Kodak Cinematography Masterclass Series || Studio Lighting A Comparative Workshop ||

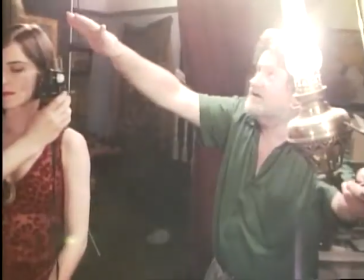The internationally acclaimed cinematographers Don McAlpine and Denis Lenoir were invited to the Australian Film,
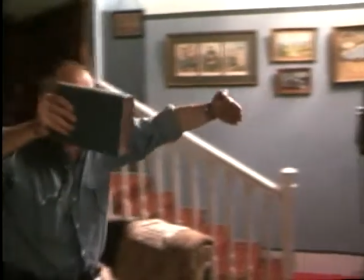Television and Radio School to conduct a masterclass workshop in studio lighting.
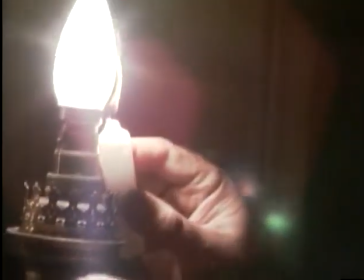Don McAlpine began his distinguished career working on news, documentary and drama productions in the early 60s.
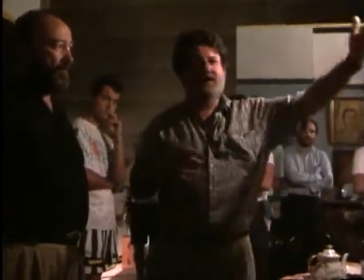Don went on to shoot some classic Australian features, such as Breaker Morant and My Brilliant Career, before turning his attention to Hollywood in the early 80s.
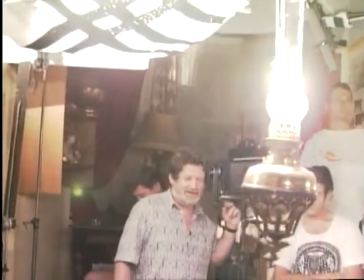He has since shot a host of US features, including Predator, Medicine Man and Patriot Games.
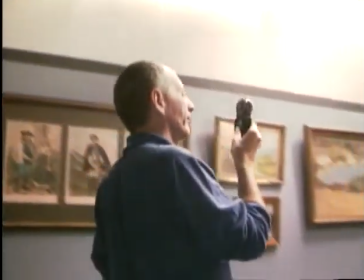Paris-born Denis Lenoir is a leading figure in the new generation of French cinematographers.
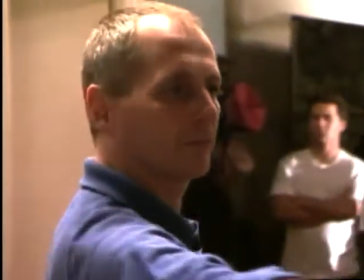His work on films as diverse as Monsieur Hire, Daddy Nostalgie, and more recently the Australian feature Dingo,
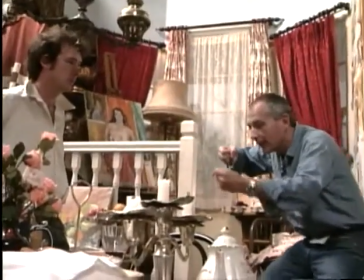has established Denis' reputation as an imaginative and effective cinematographer.
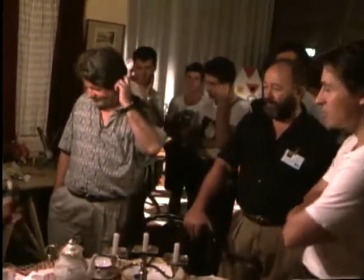The double workshop was designed to give students a unique opportunity to compare the work methods of two of the world's leading DOPs.
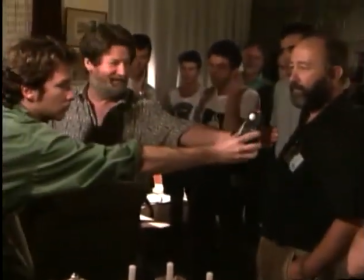Don and Denis each spent 3 days in separate workshops with the students, and each lit the same set and actors for the same director.
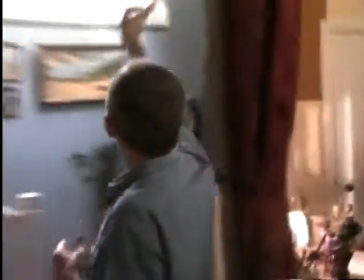This allowed students to concentrate on the two individual approaches to lighting and coverage.
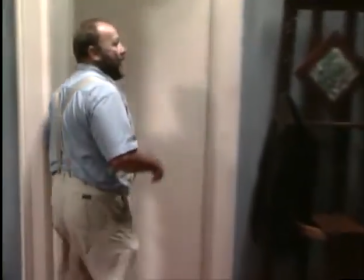Joseph Demian, the head of the cinematography department at the film school, had a script.
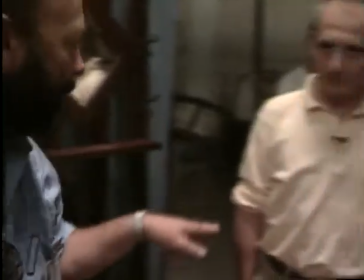He directed the actors and nominated 4 shots to cover the action. First thing we want to do is build up the walls a little bit.
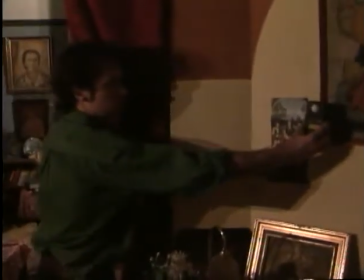I approach this as a lighting workshop, not a directorial workshop.
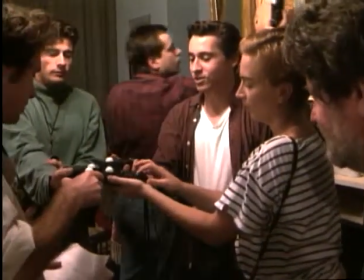It's being a bit simplistic to say that, but in truth, that's why I was here.
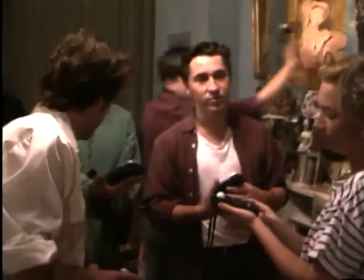Basically, to try to get the students to analyse the elements of the lighting within the scene.
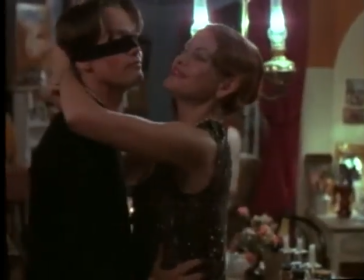I think the concept was not to make it a period piece, to make it have a contemporary feel set in the 20s.
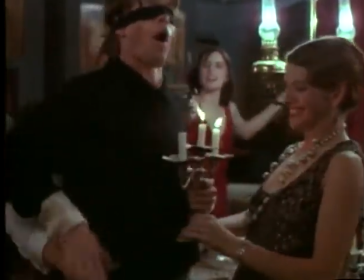In other words, not to go back and create a period feel.
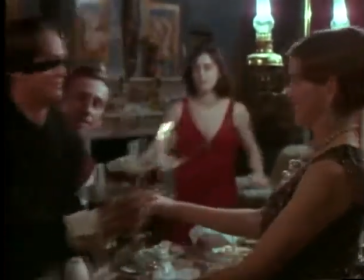My brief was to explain the room as well.
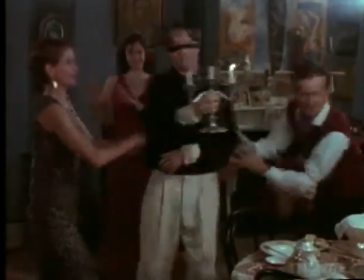That's why we stuck to, I think basically 35 we almost used on every shot except a couple of close-ups.
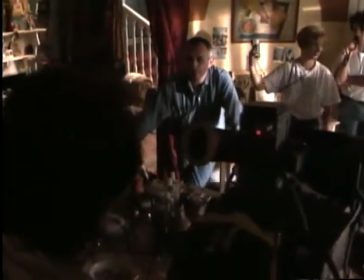I have much more freedom about, I think, the lighting,
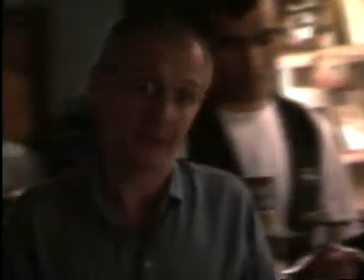because I proposed the day before Joseph to turn off the light at one point of the script, and he said, oh yes, it would be a good idea.
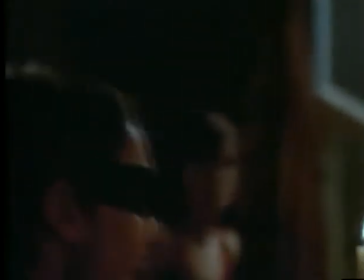So of course it was more freedom.
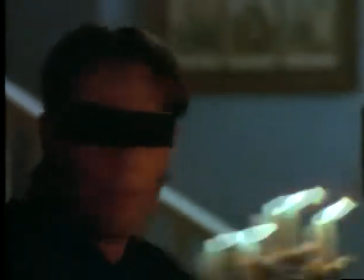And also I asked him if I had to show the geography of the room,
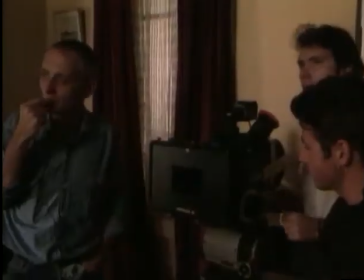and he told me no, there's supposed to be something before, so the audience already knows it.
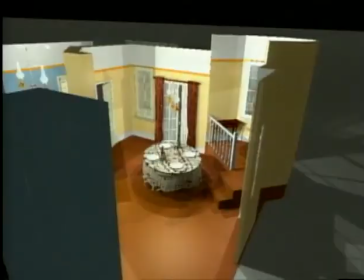If you can rise a little, yes, a little. The set consisted of a dining room with a raised bay window, double French doors,
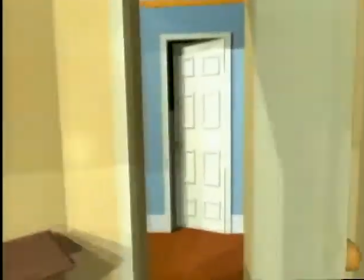and a doorway opening to a corridor that opens back into the main room near the stairs.
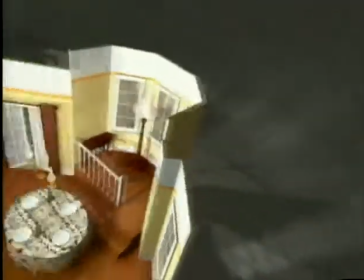The action is covered in 4 shots. The first begins at the table, where the 4 actors commence their hide-and-seek game.
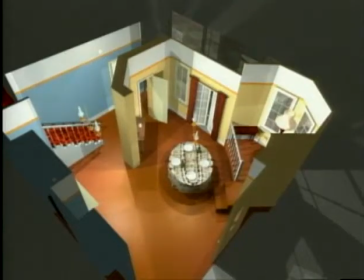Then 2 exit through the doorway and cross the corridor, while the blindfolded actor finally traps the remaining actress at the bay window.
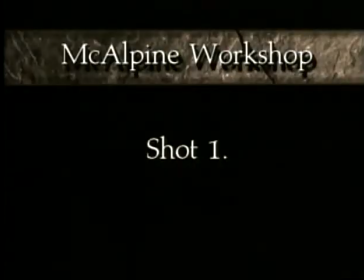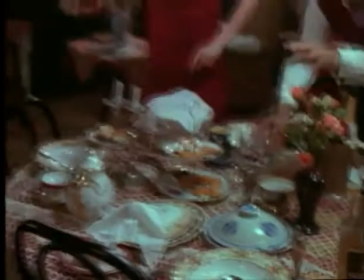One real advantage of this shot is, in actual fact, it's a film cut included in a move.
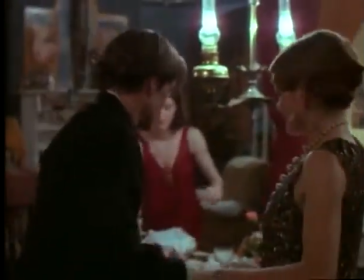You have one scene cut to a 2-shot other scene.
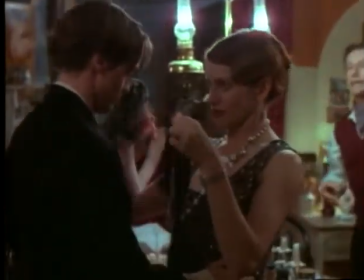It's a very quick transition from that information shot into the drama of the story.
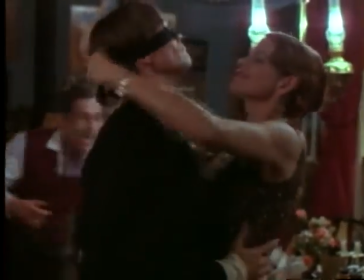So you get a lot of advantages. You get nice distortion on the people, you'll cover the table using a wide-angle lens, you'll have a minimum move,
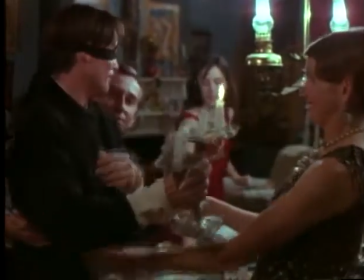and when they move away from you particularly, you'll have quite a wide scene establishing shot of the room.
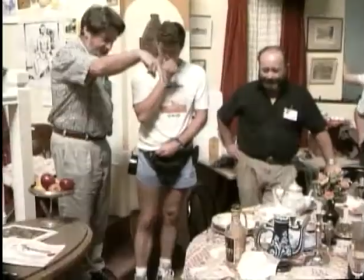So we'd start with the Elamac up here, and we'd be looking down, which wouldn't be a bad shot of the table.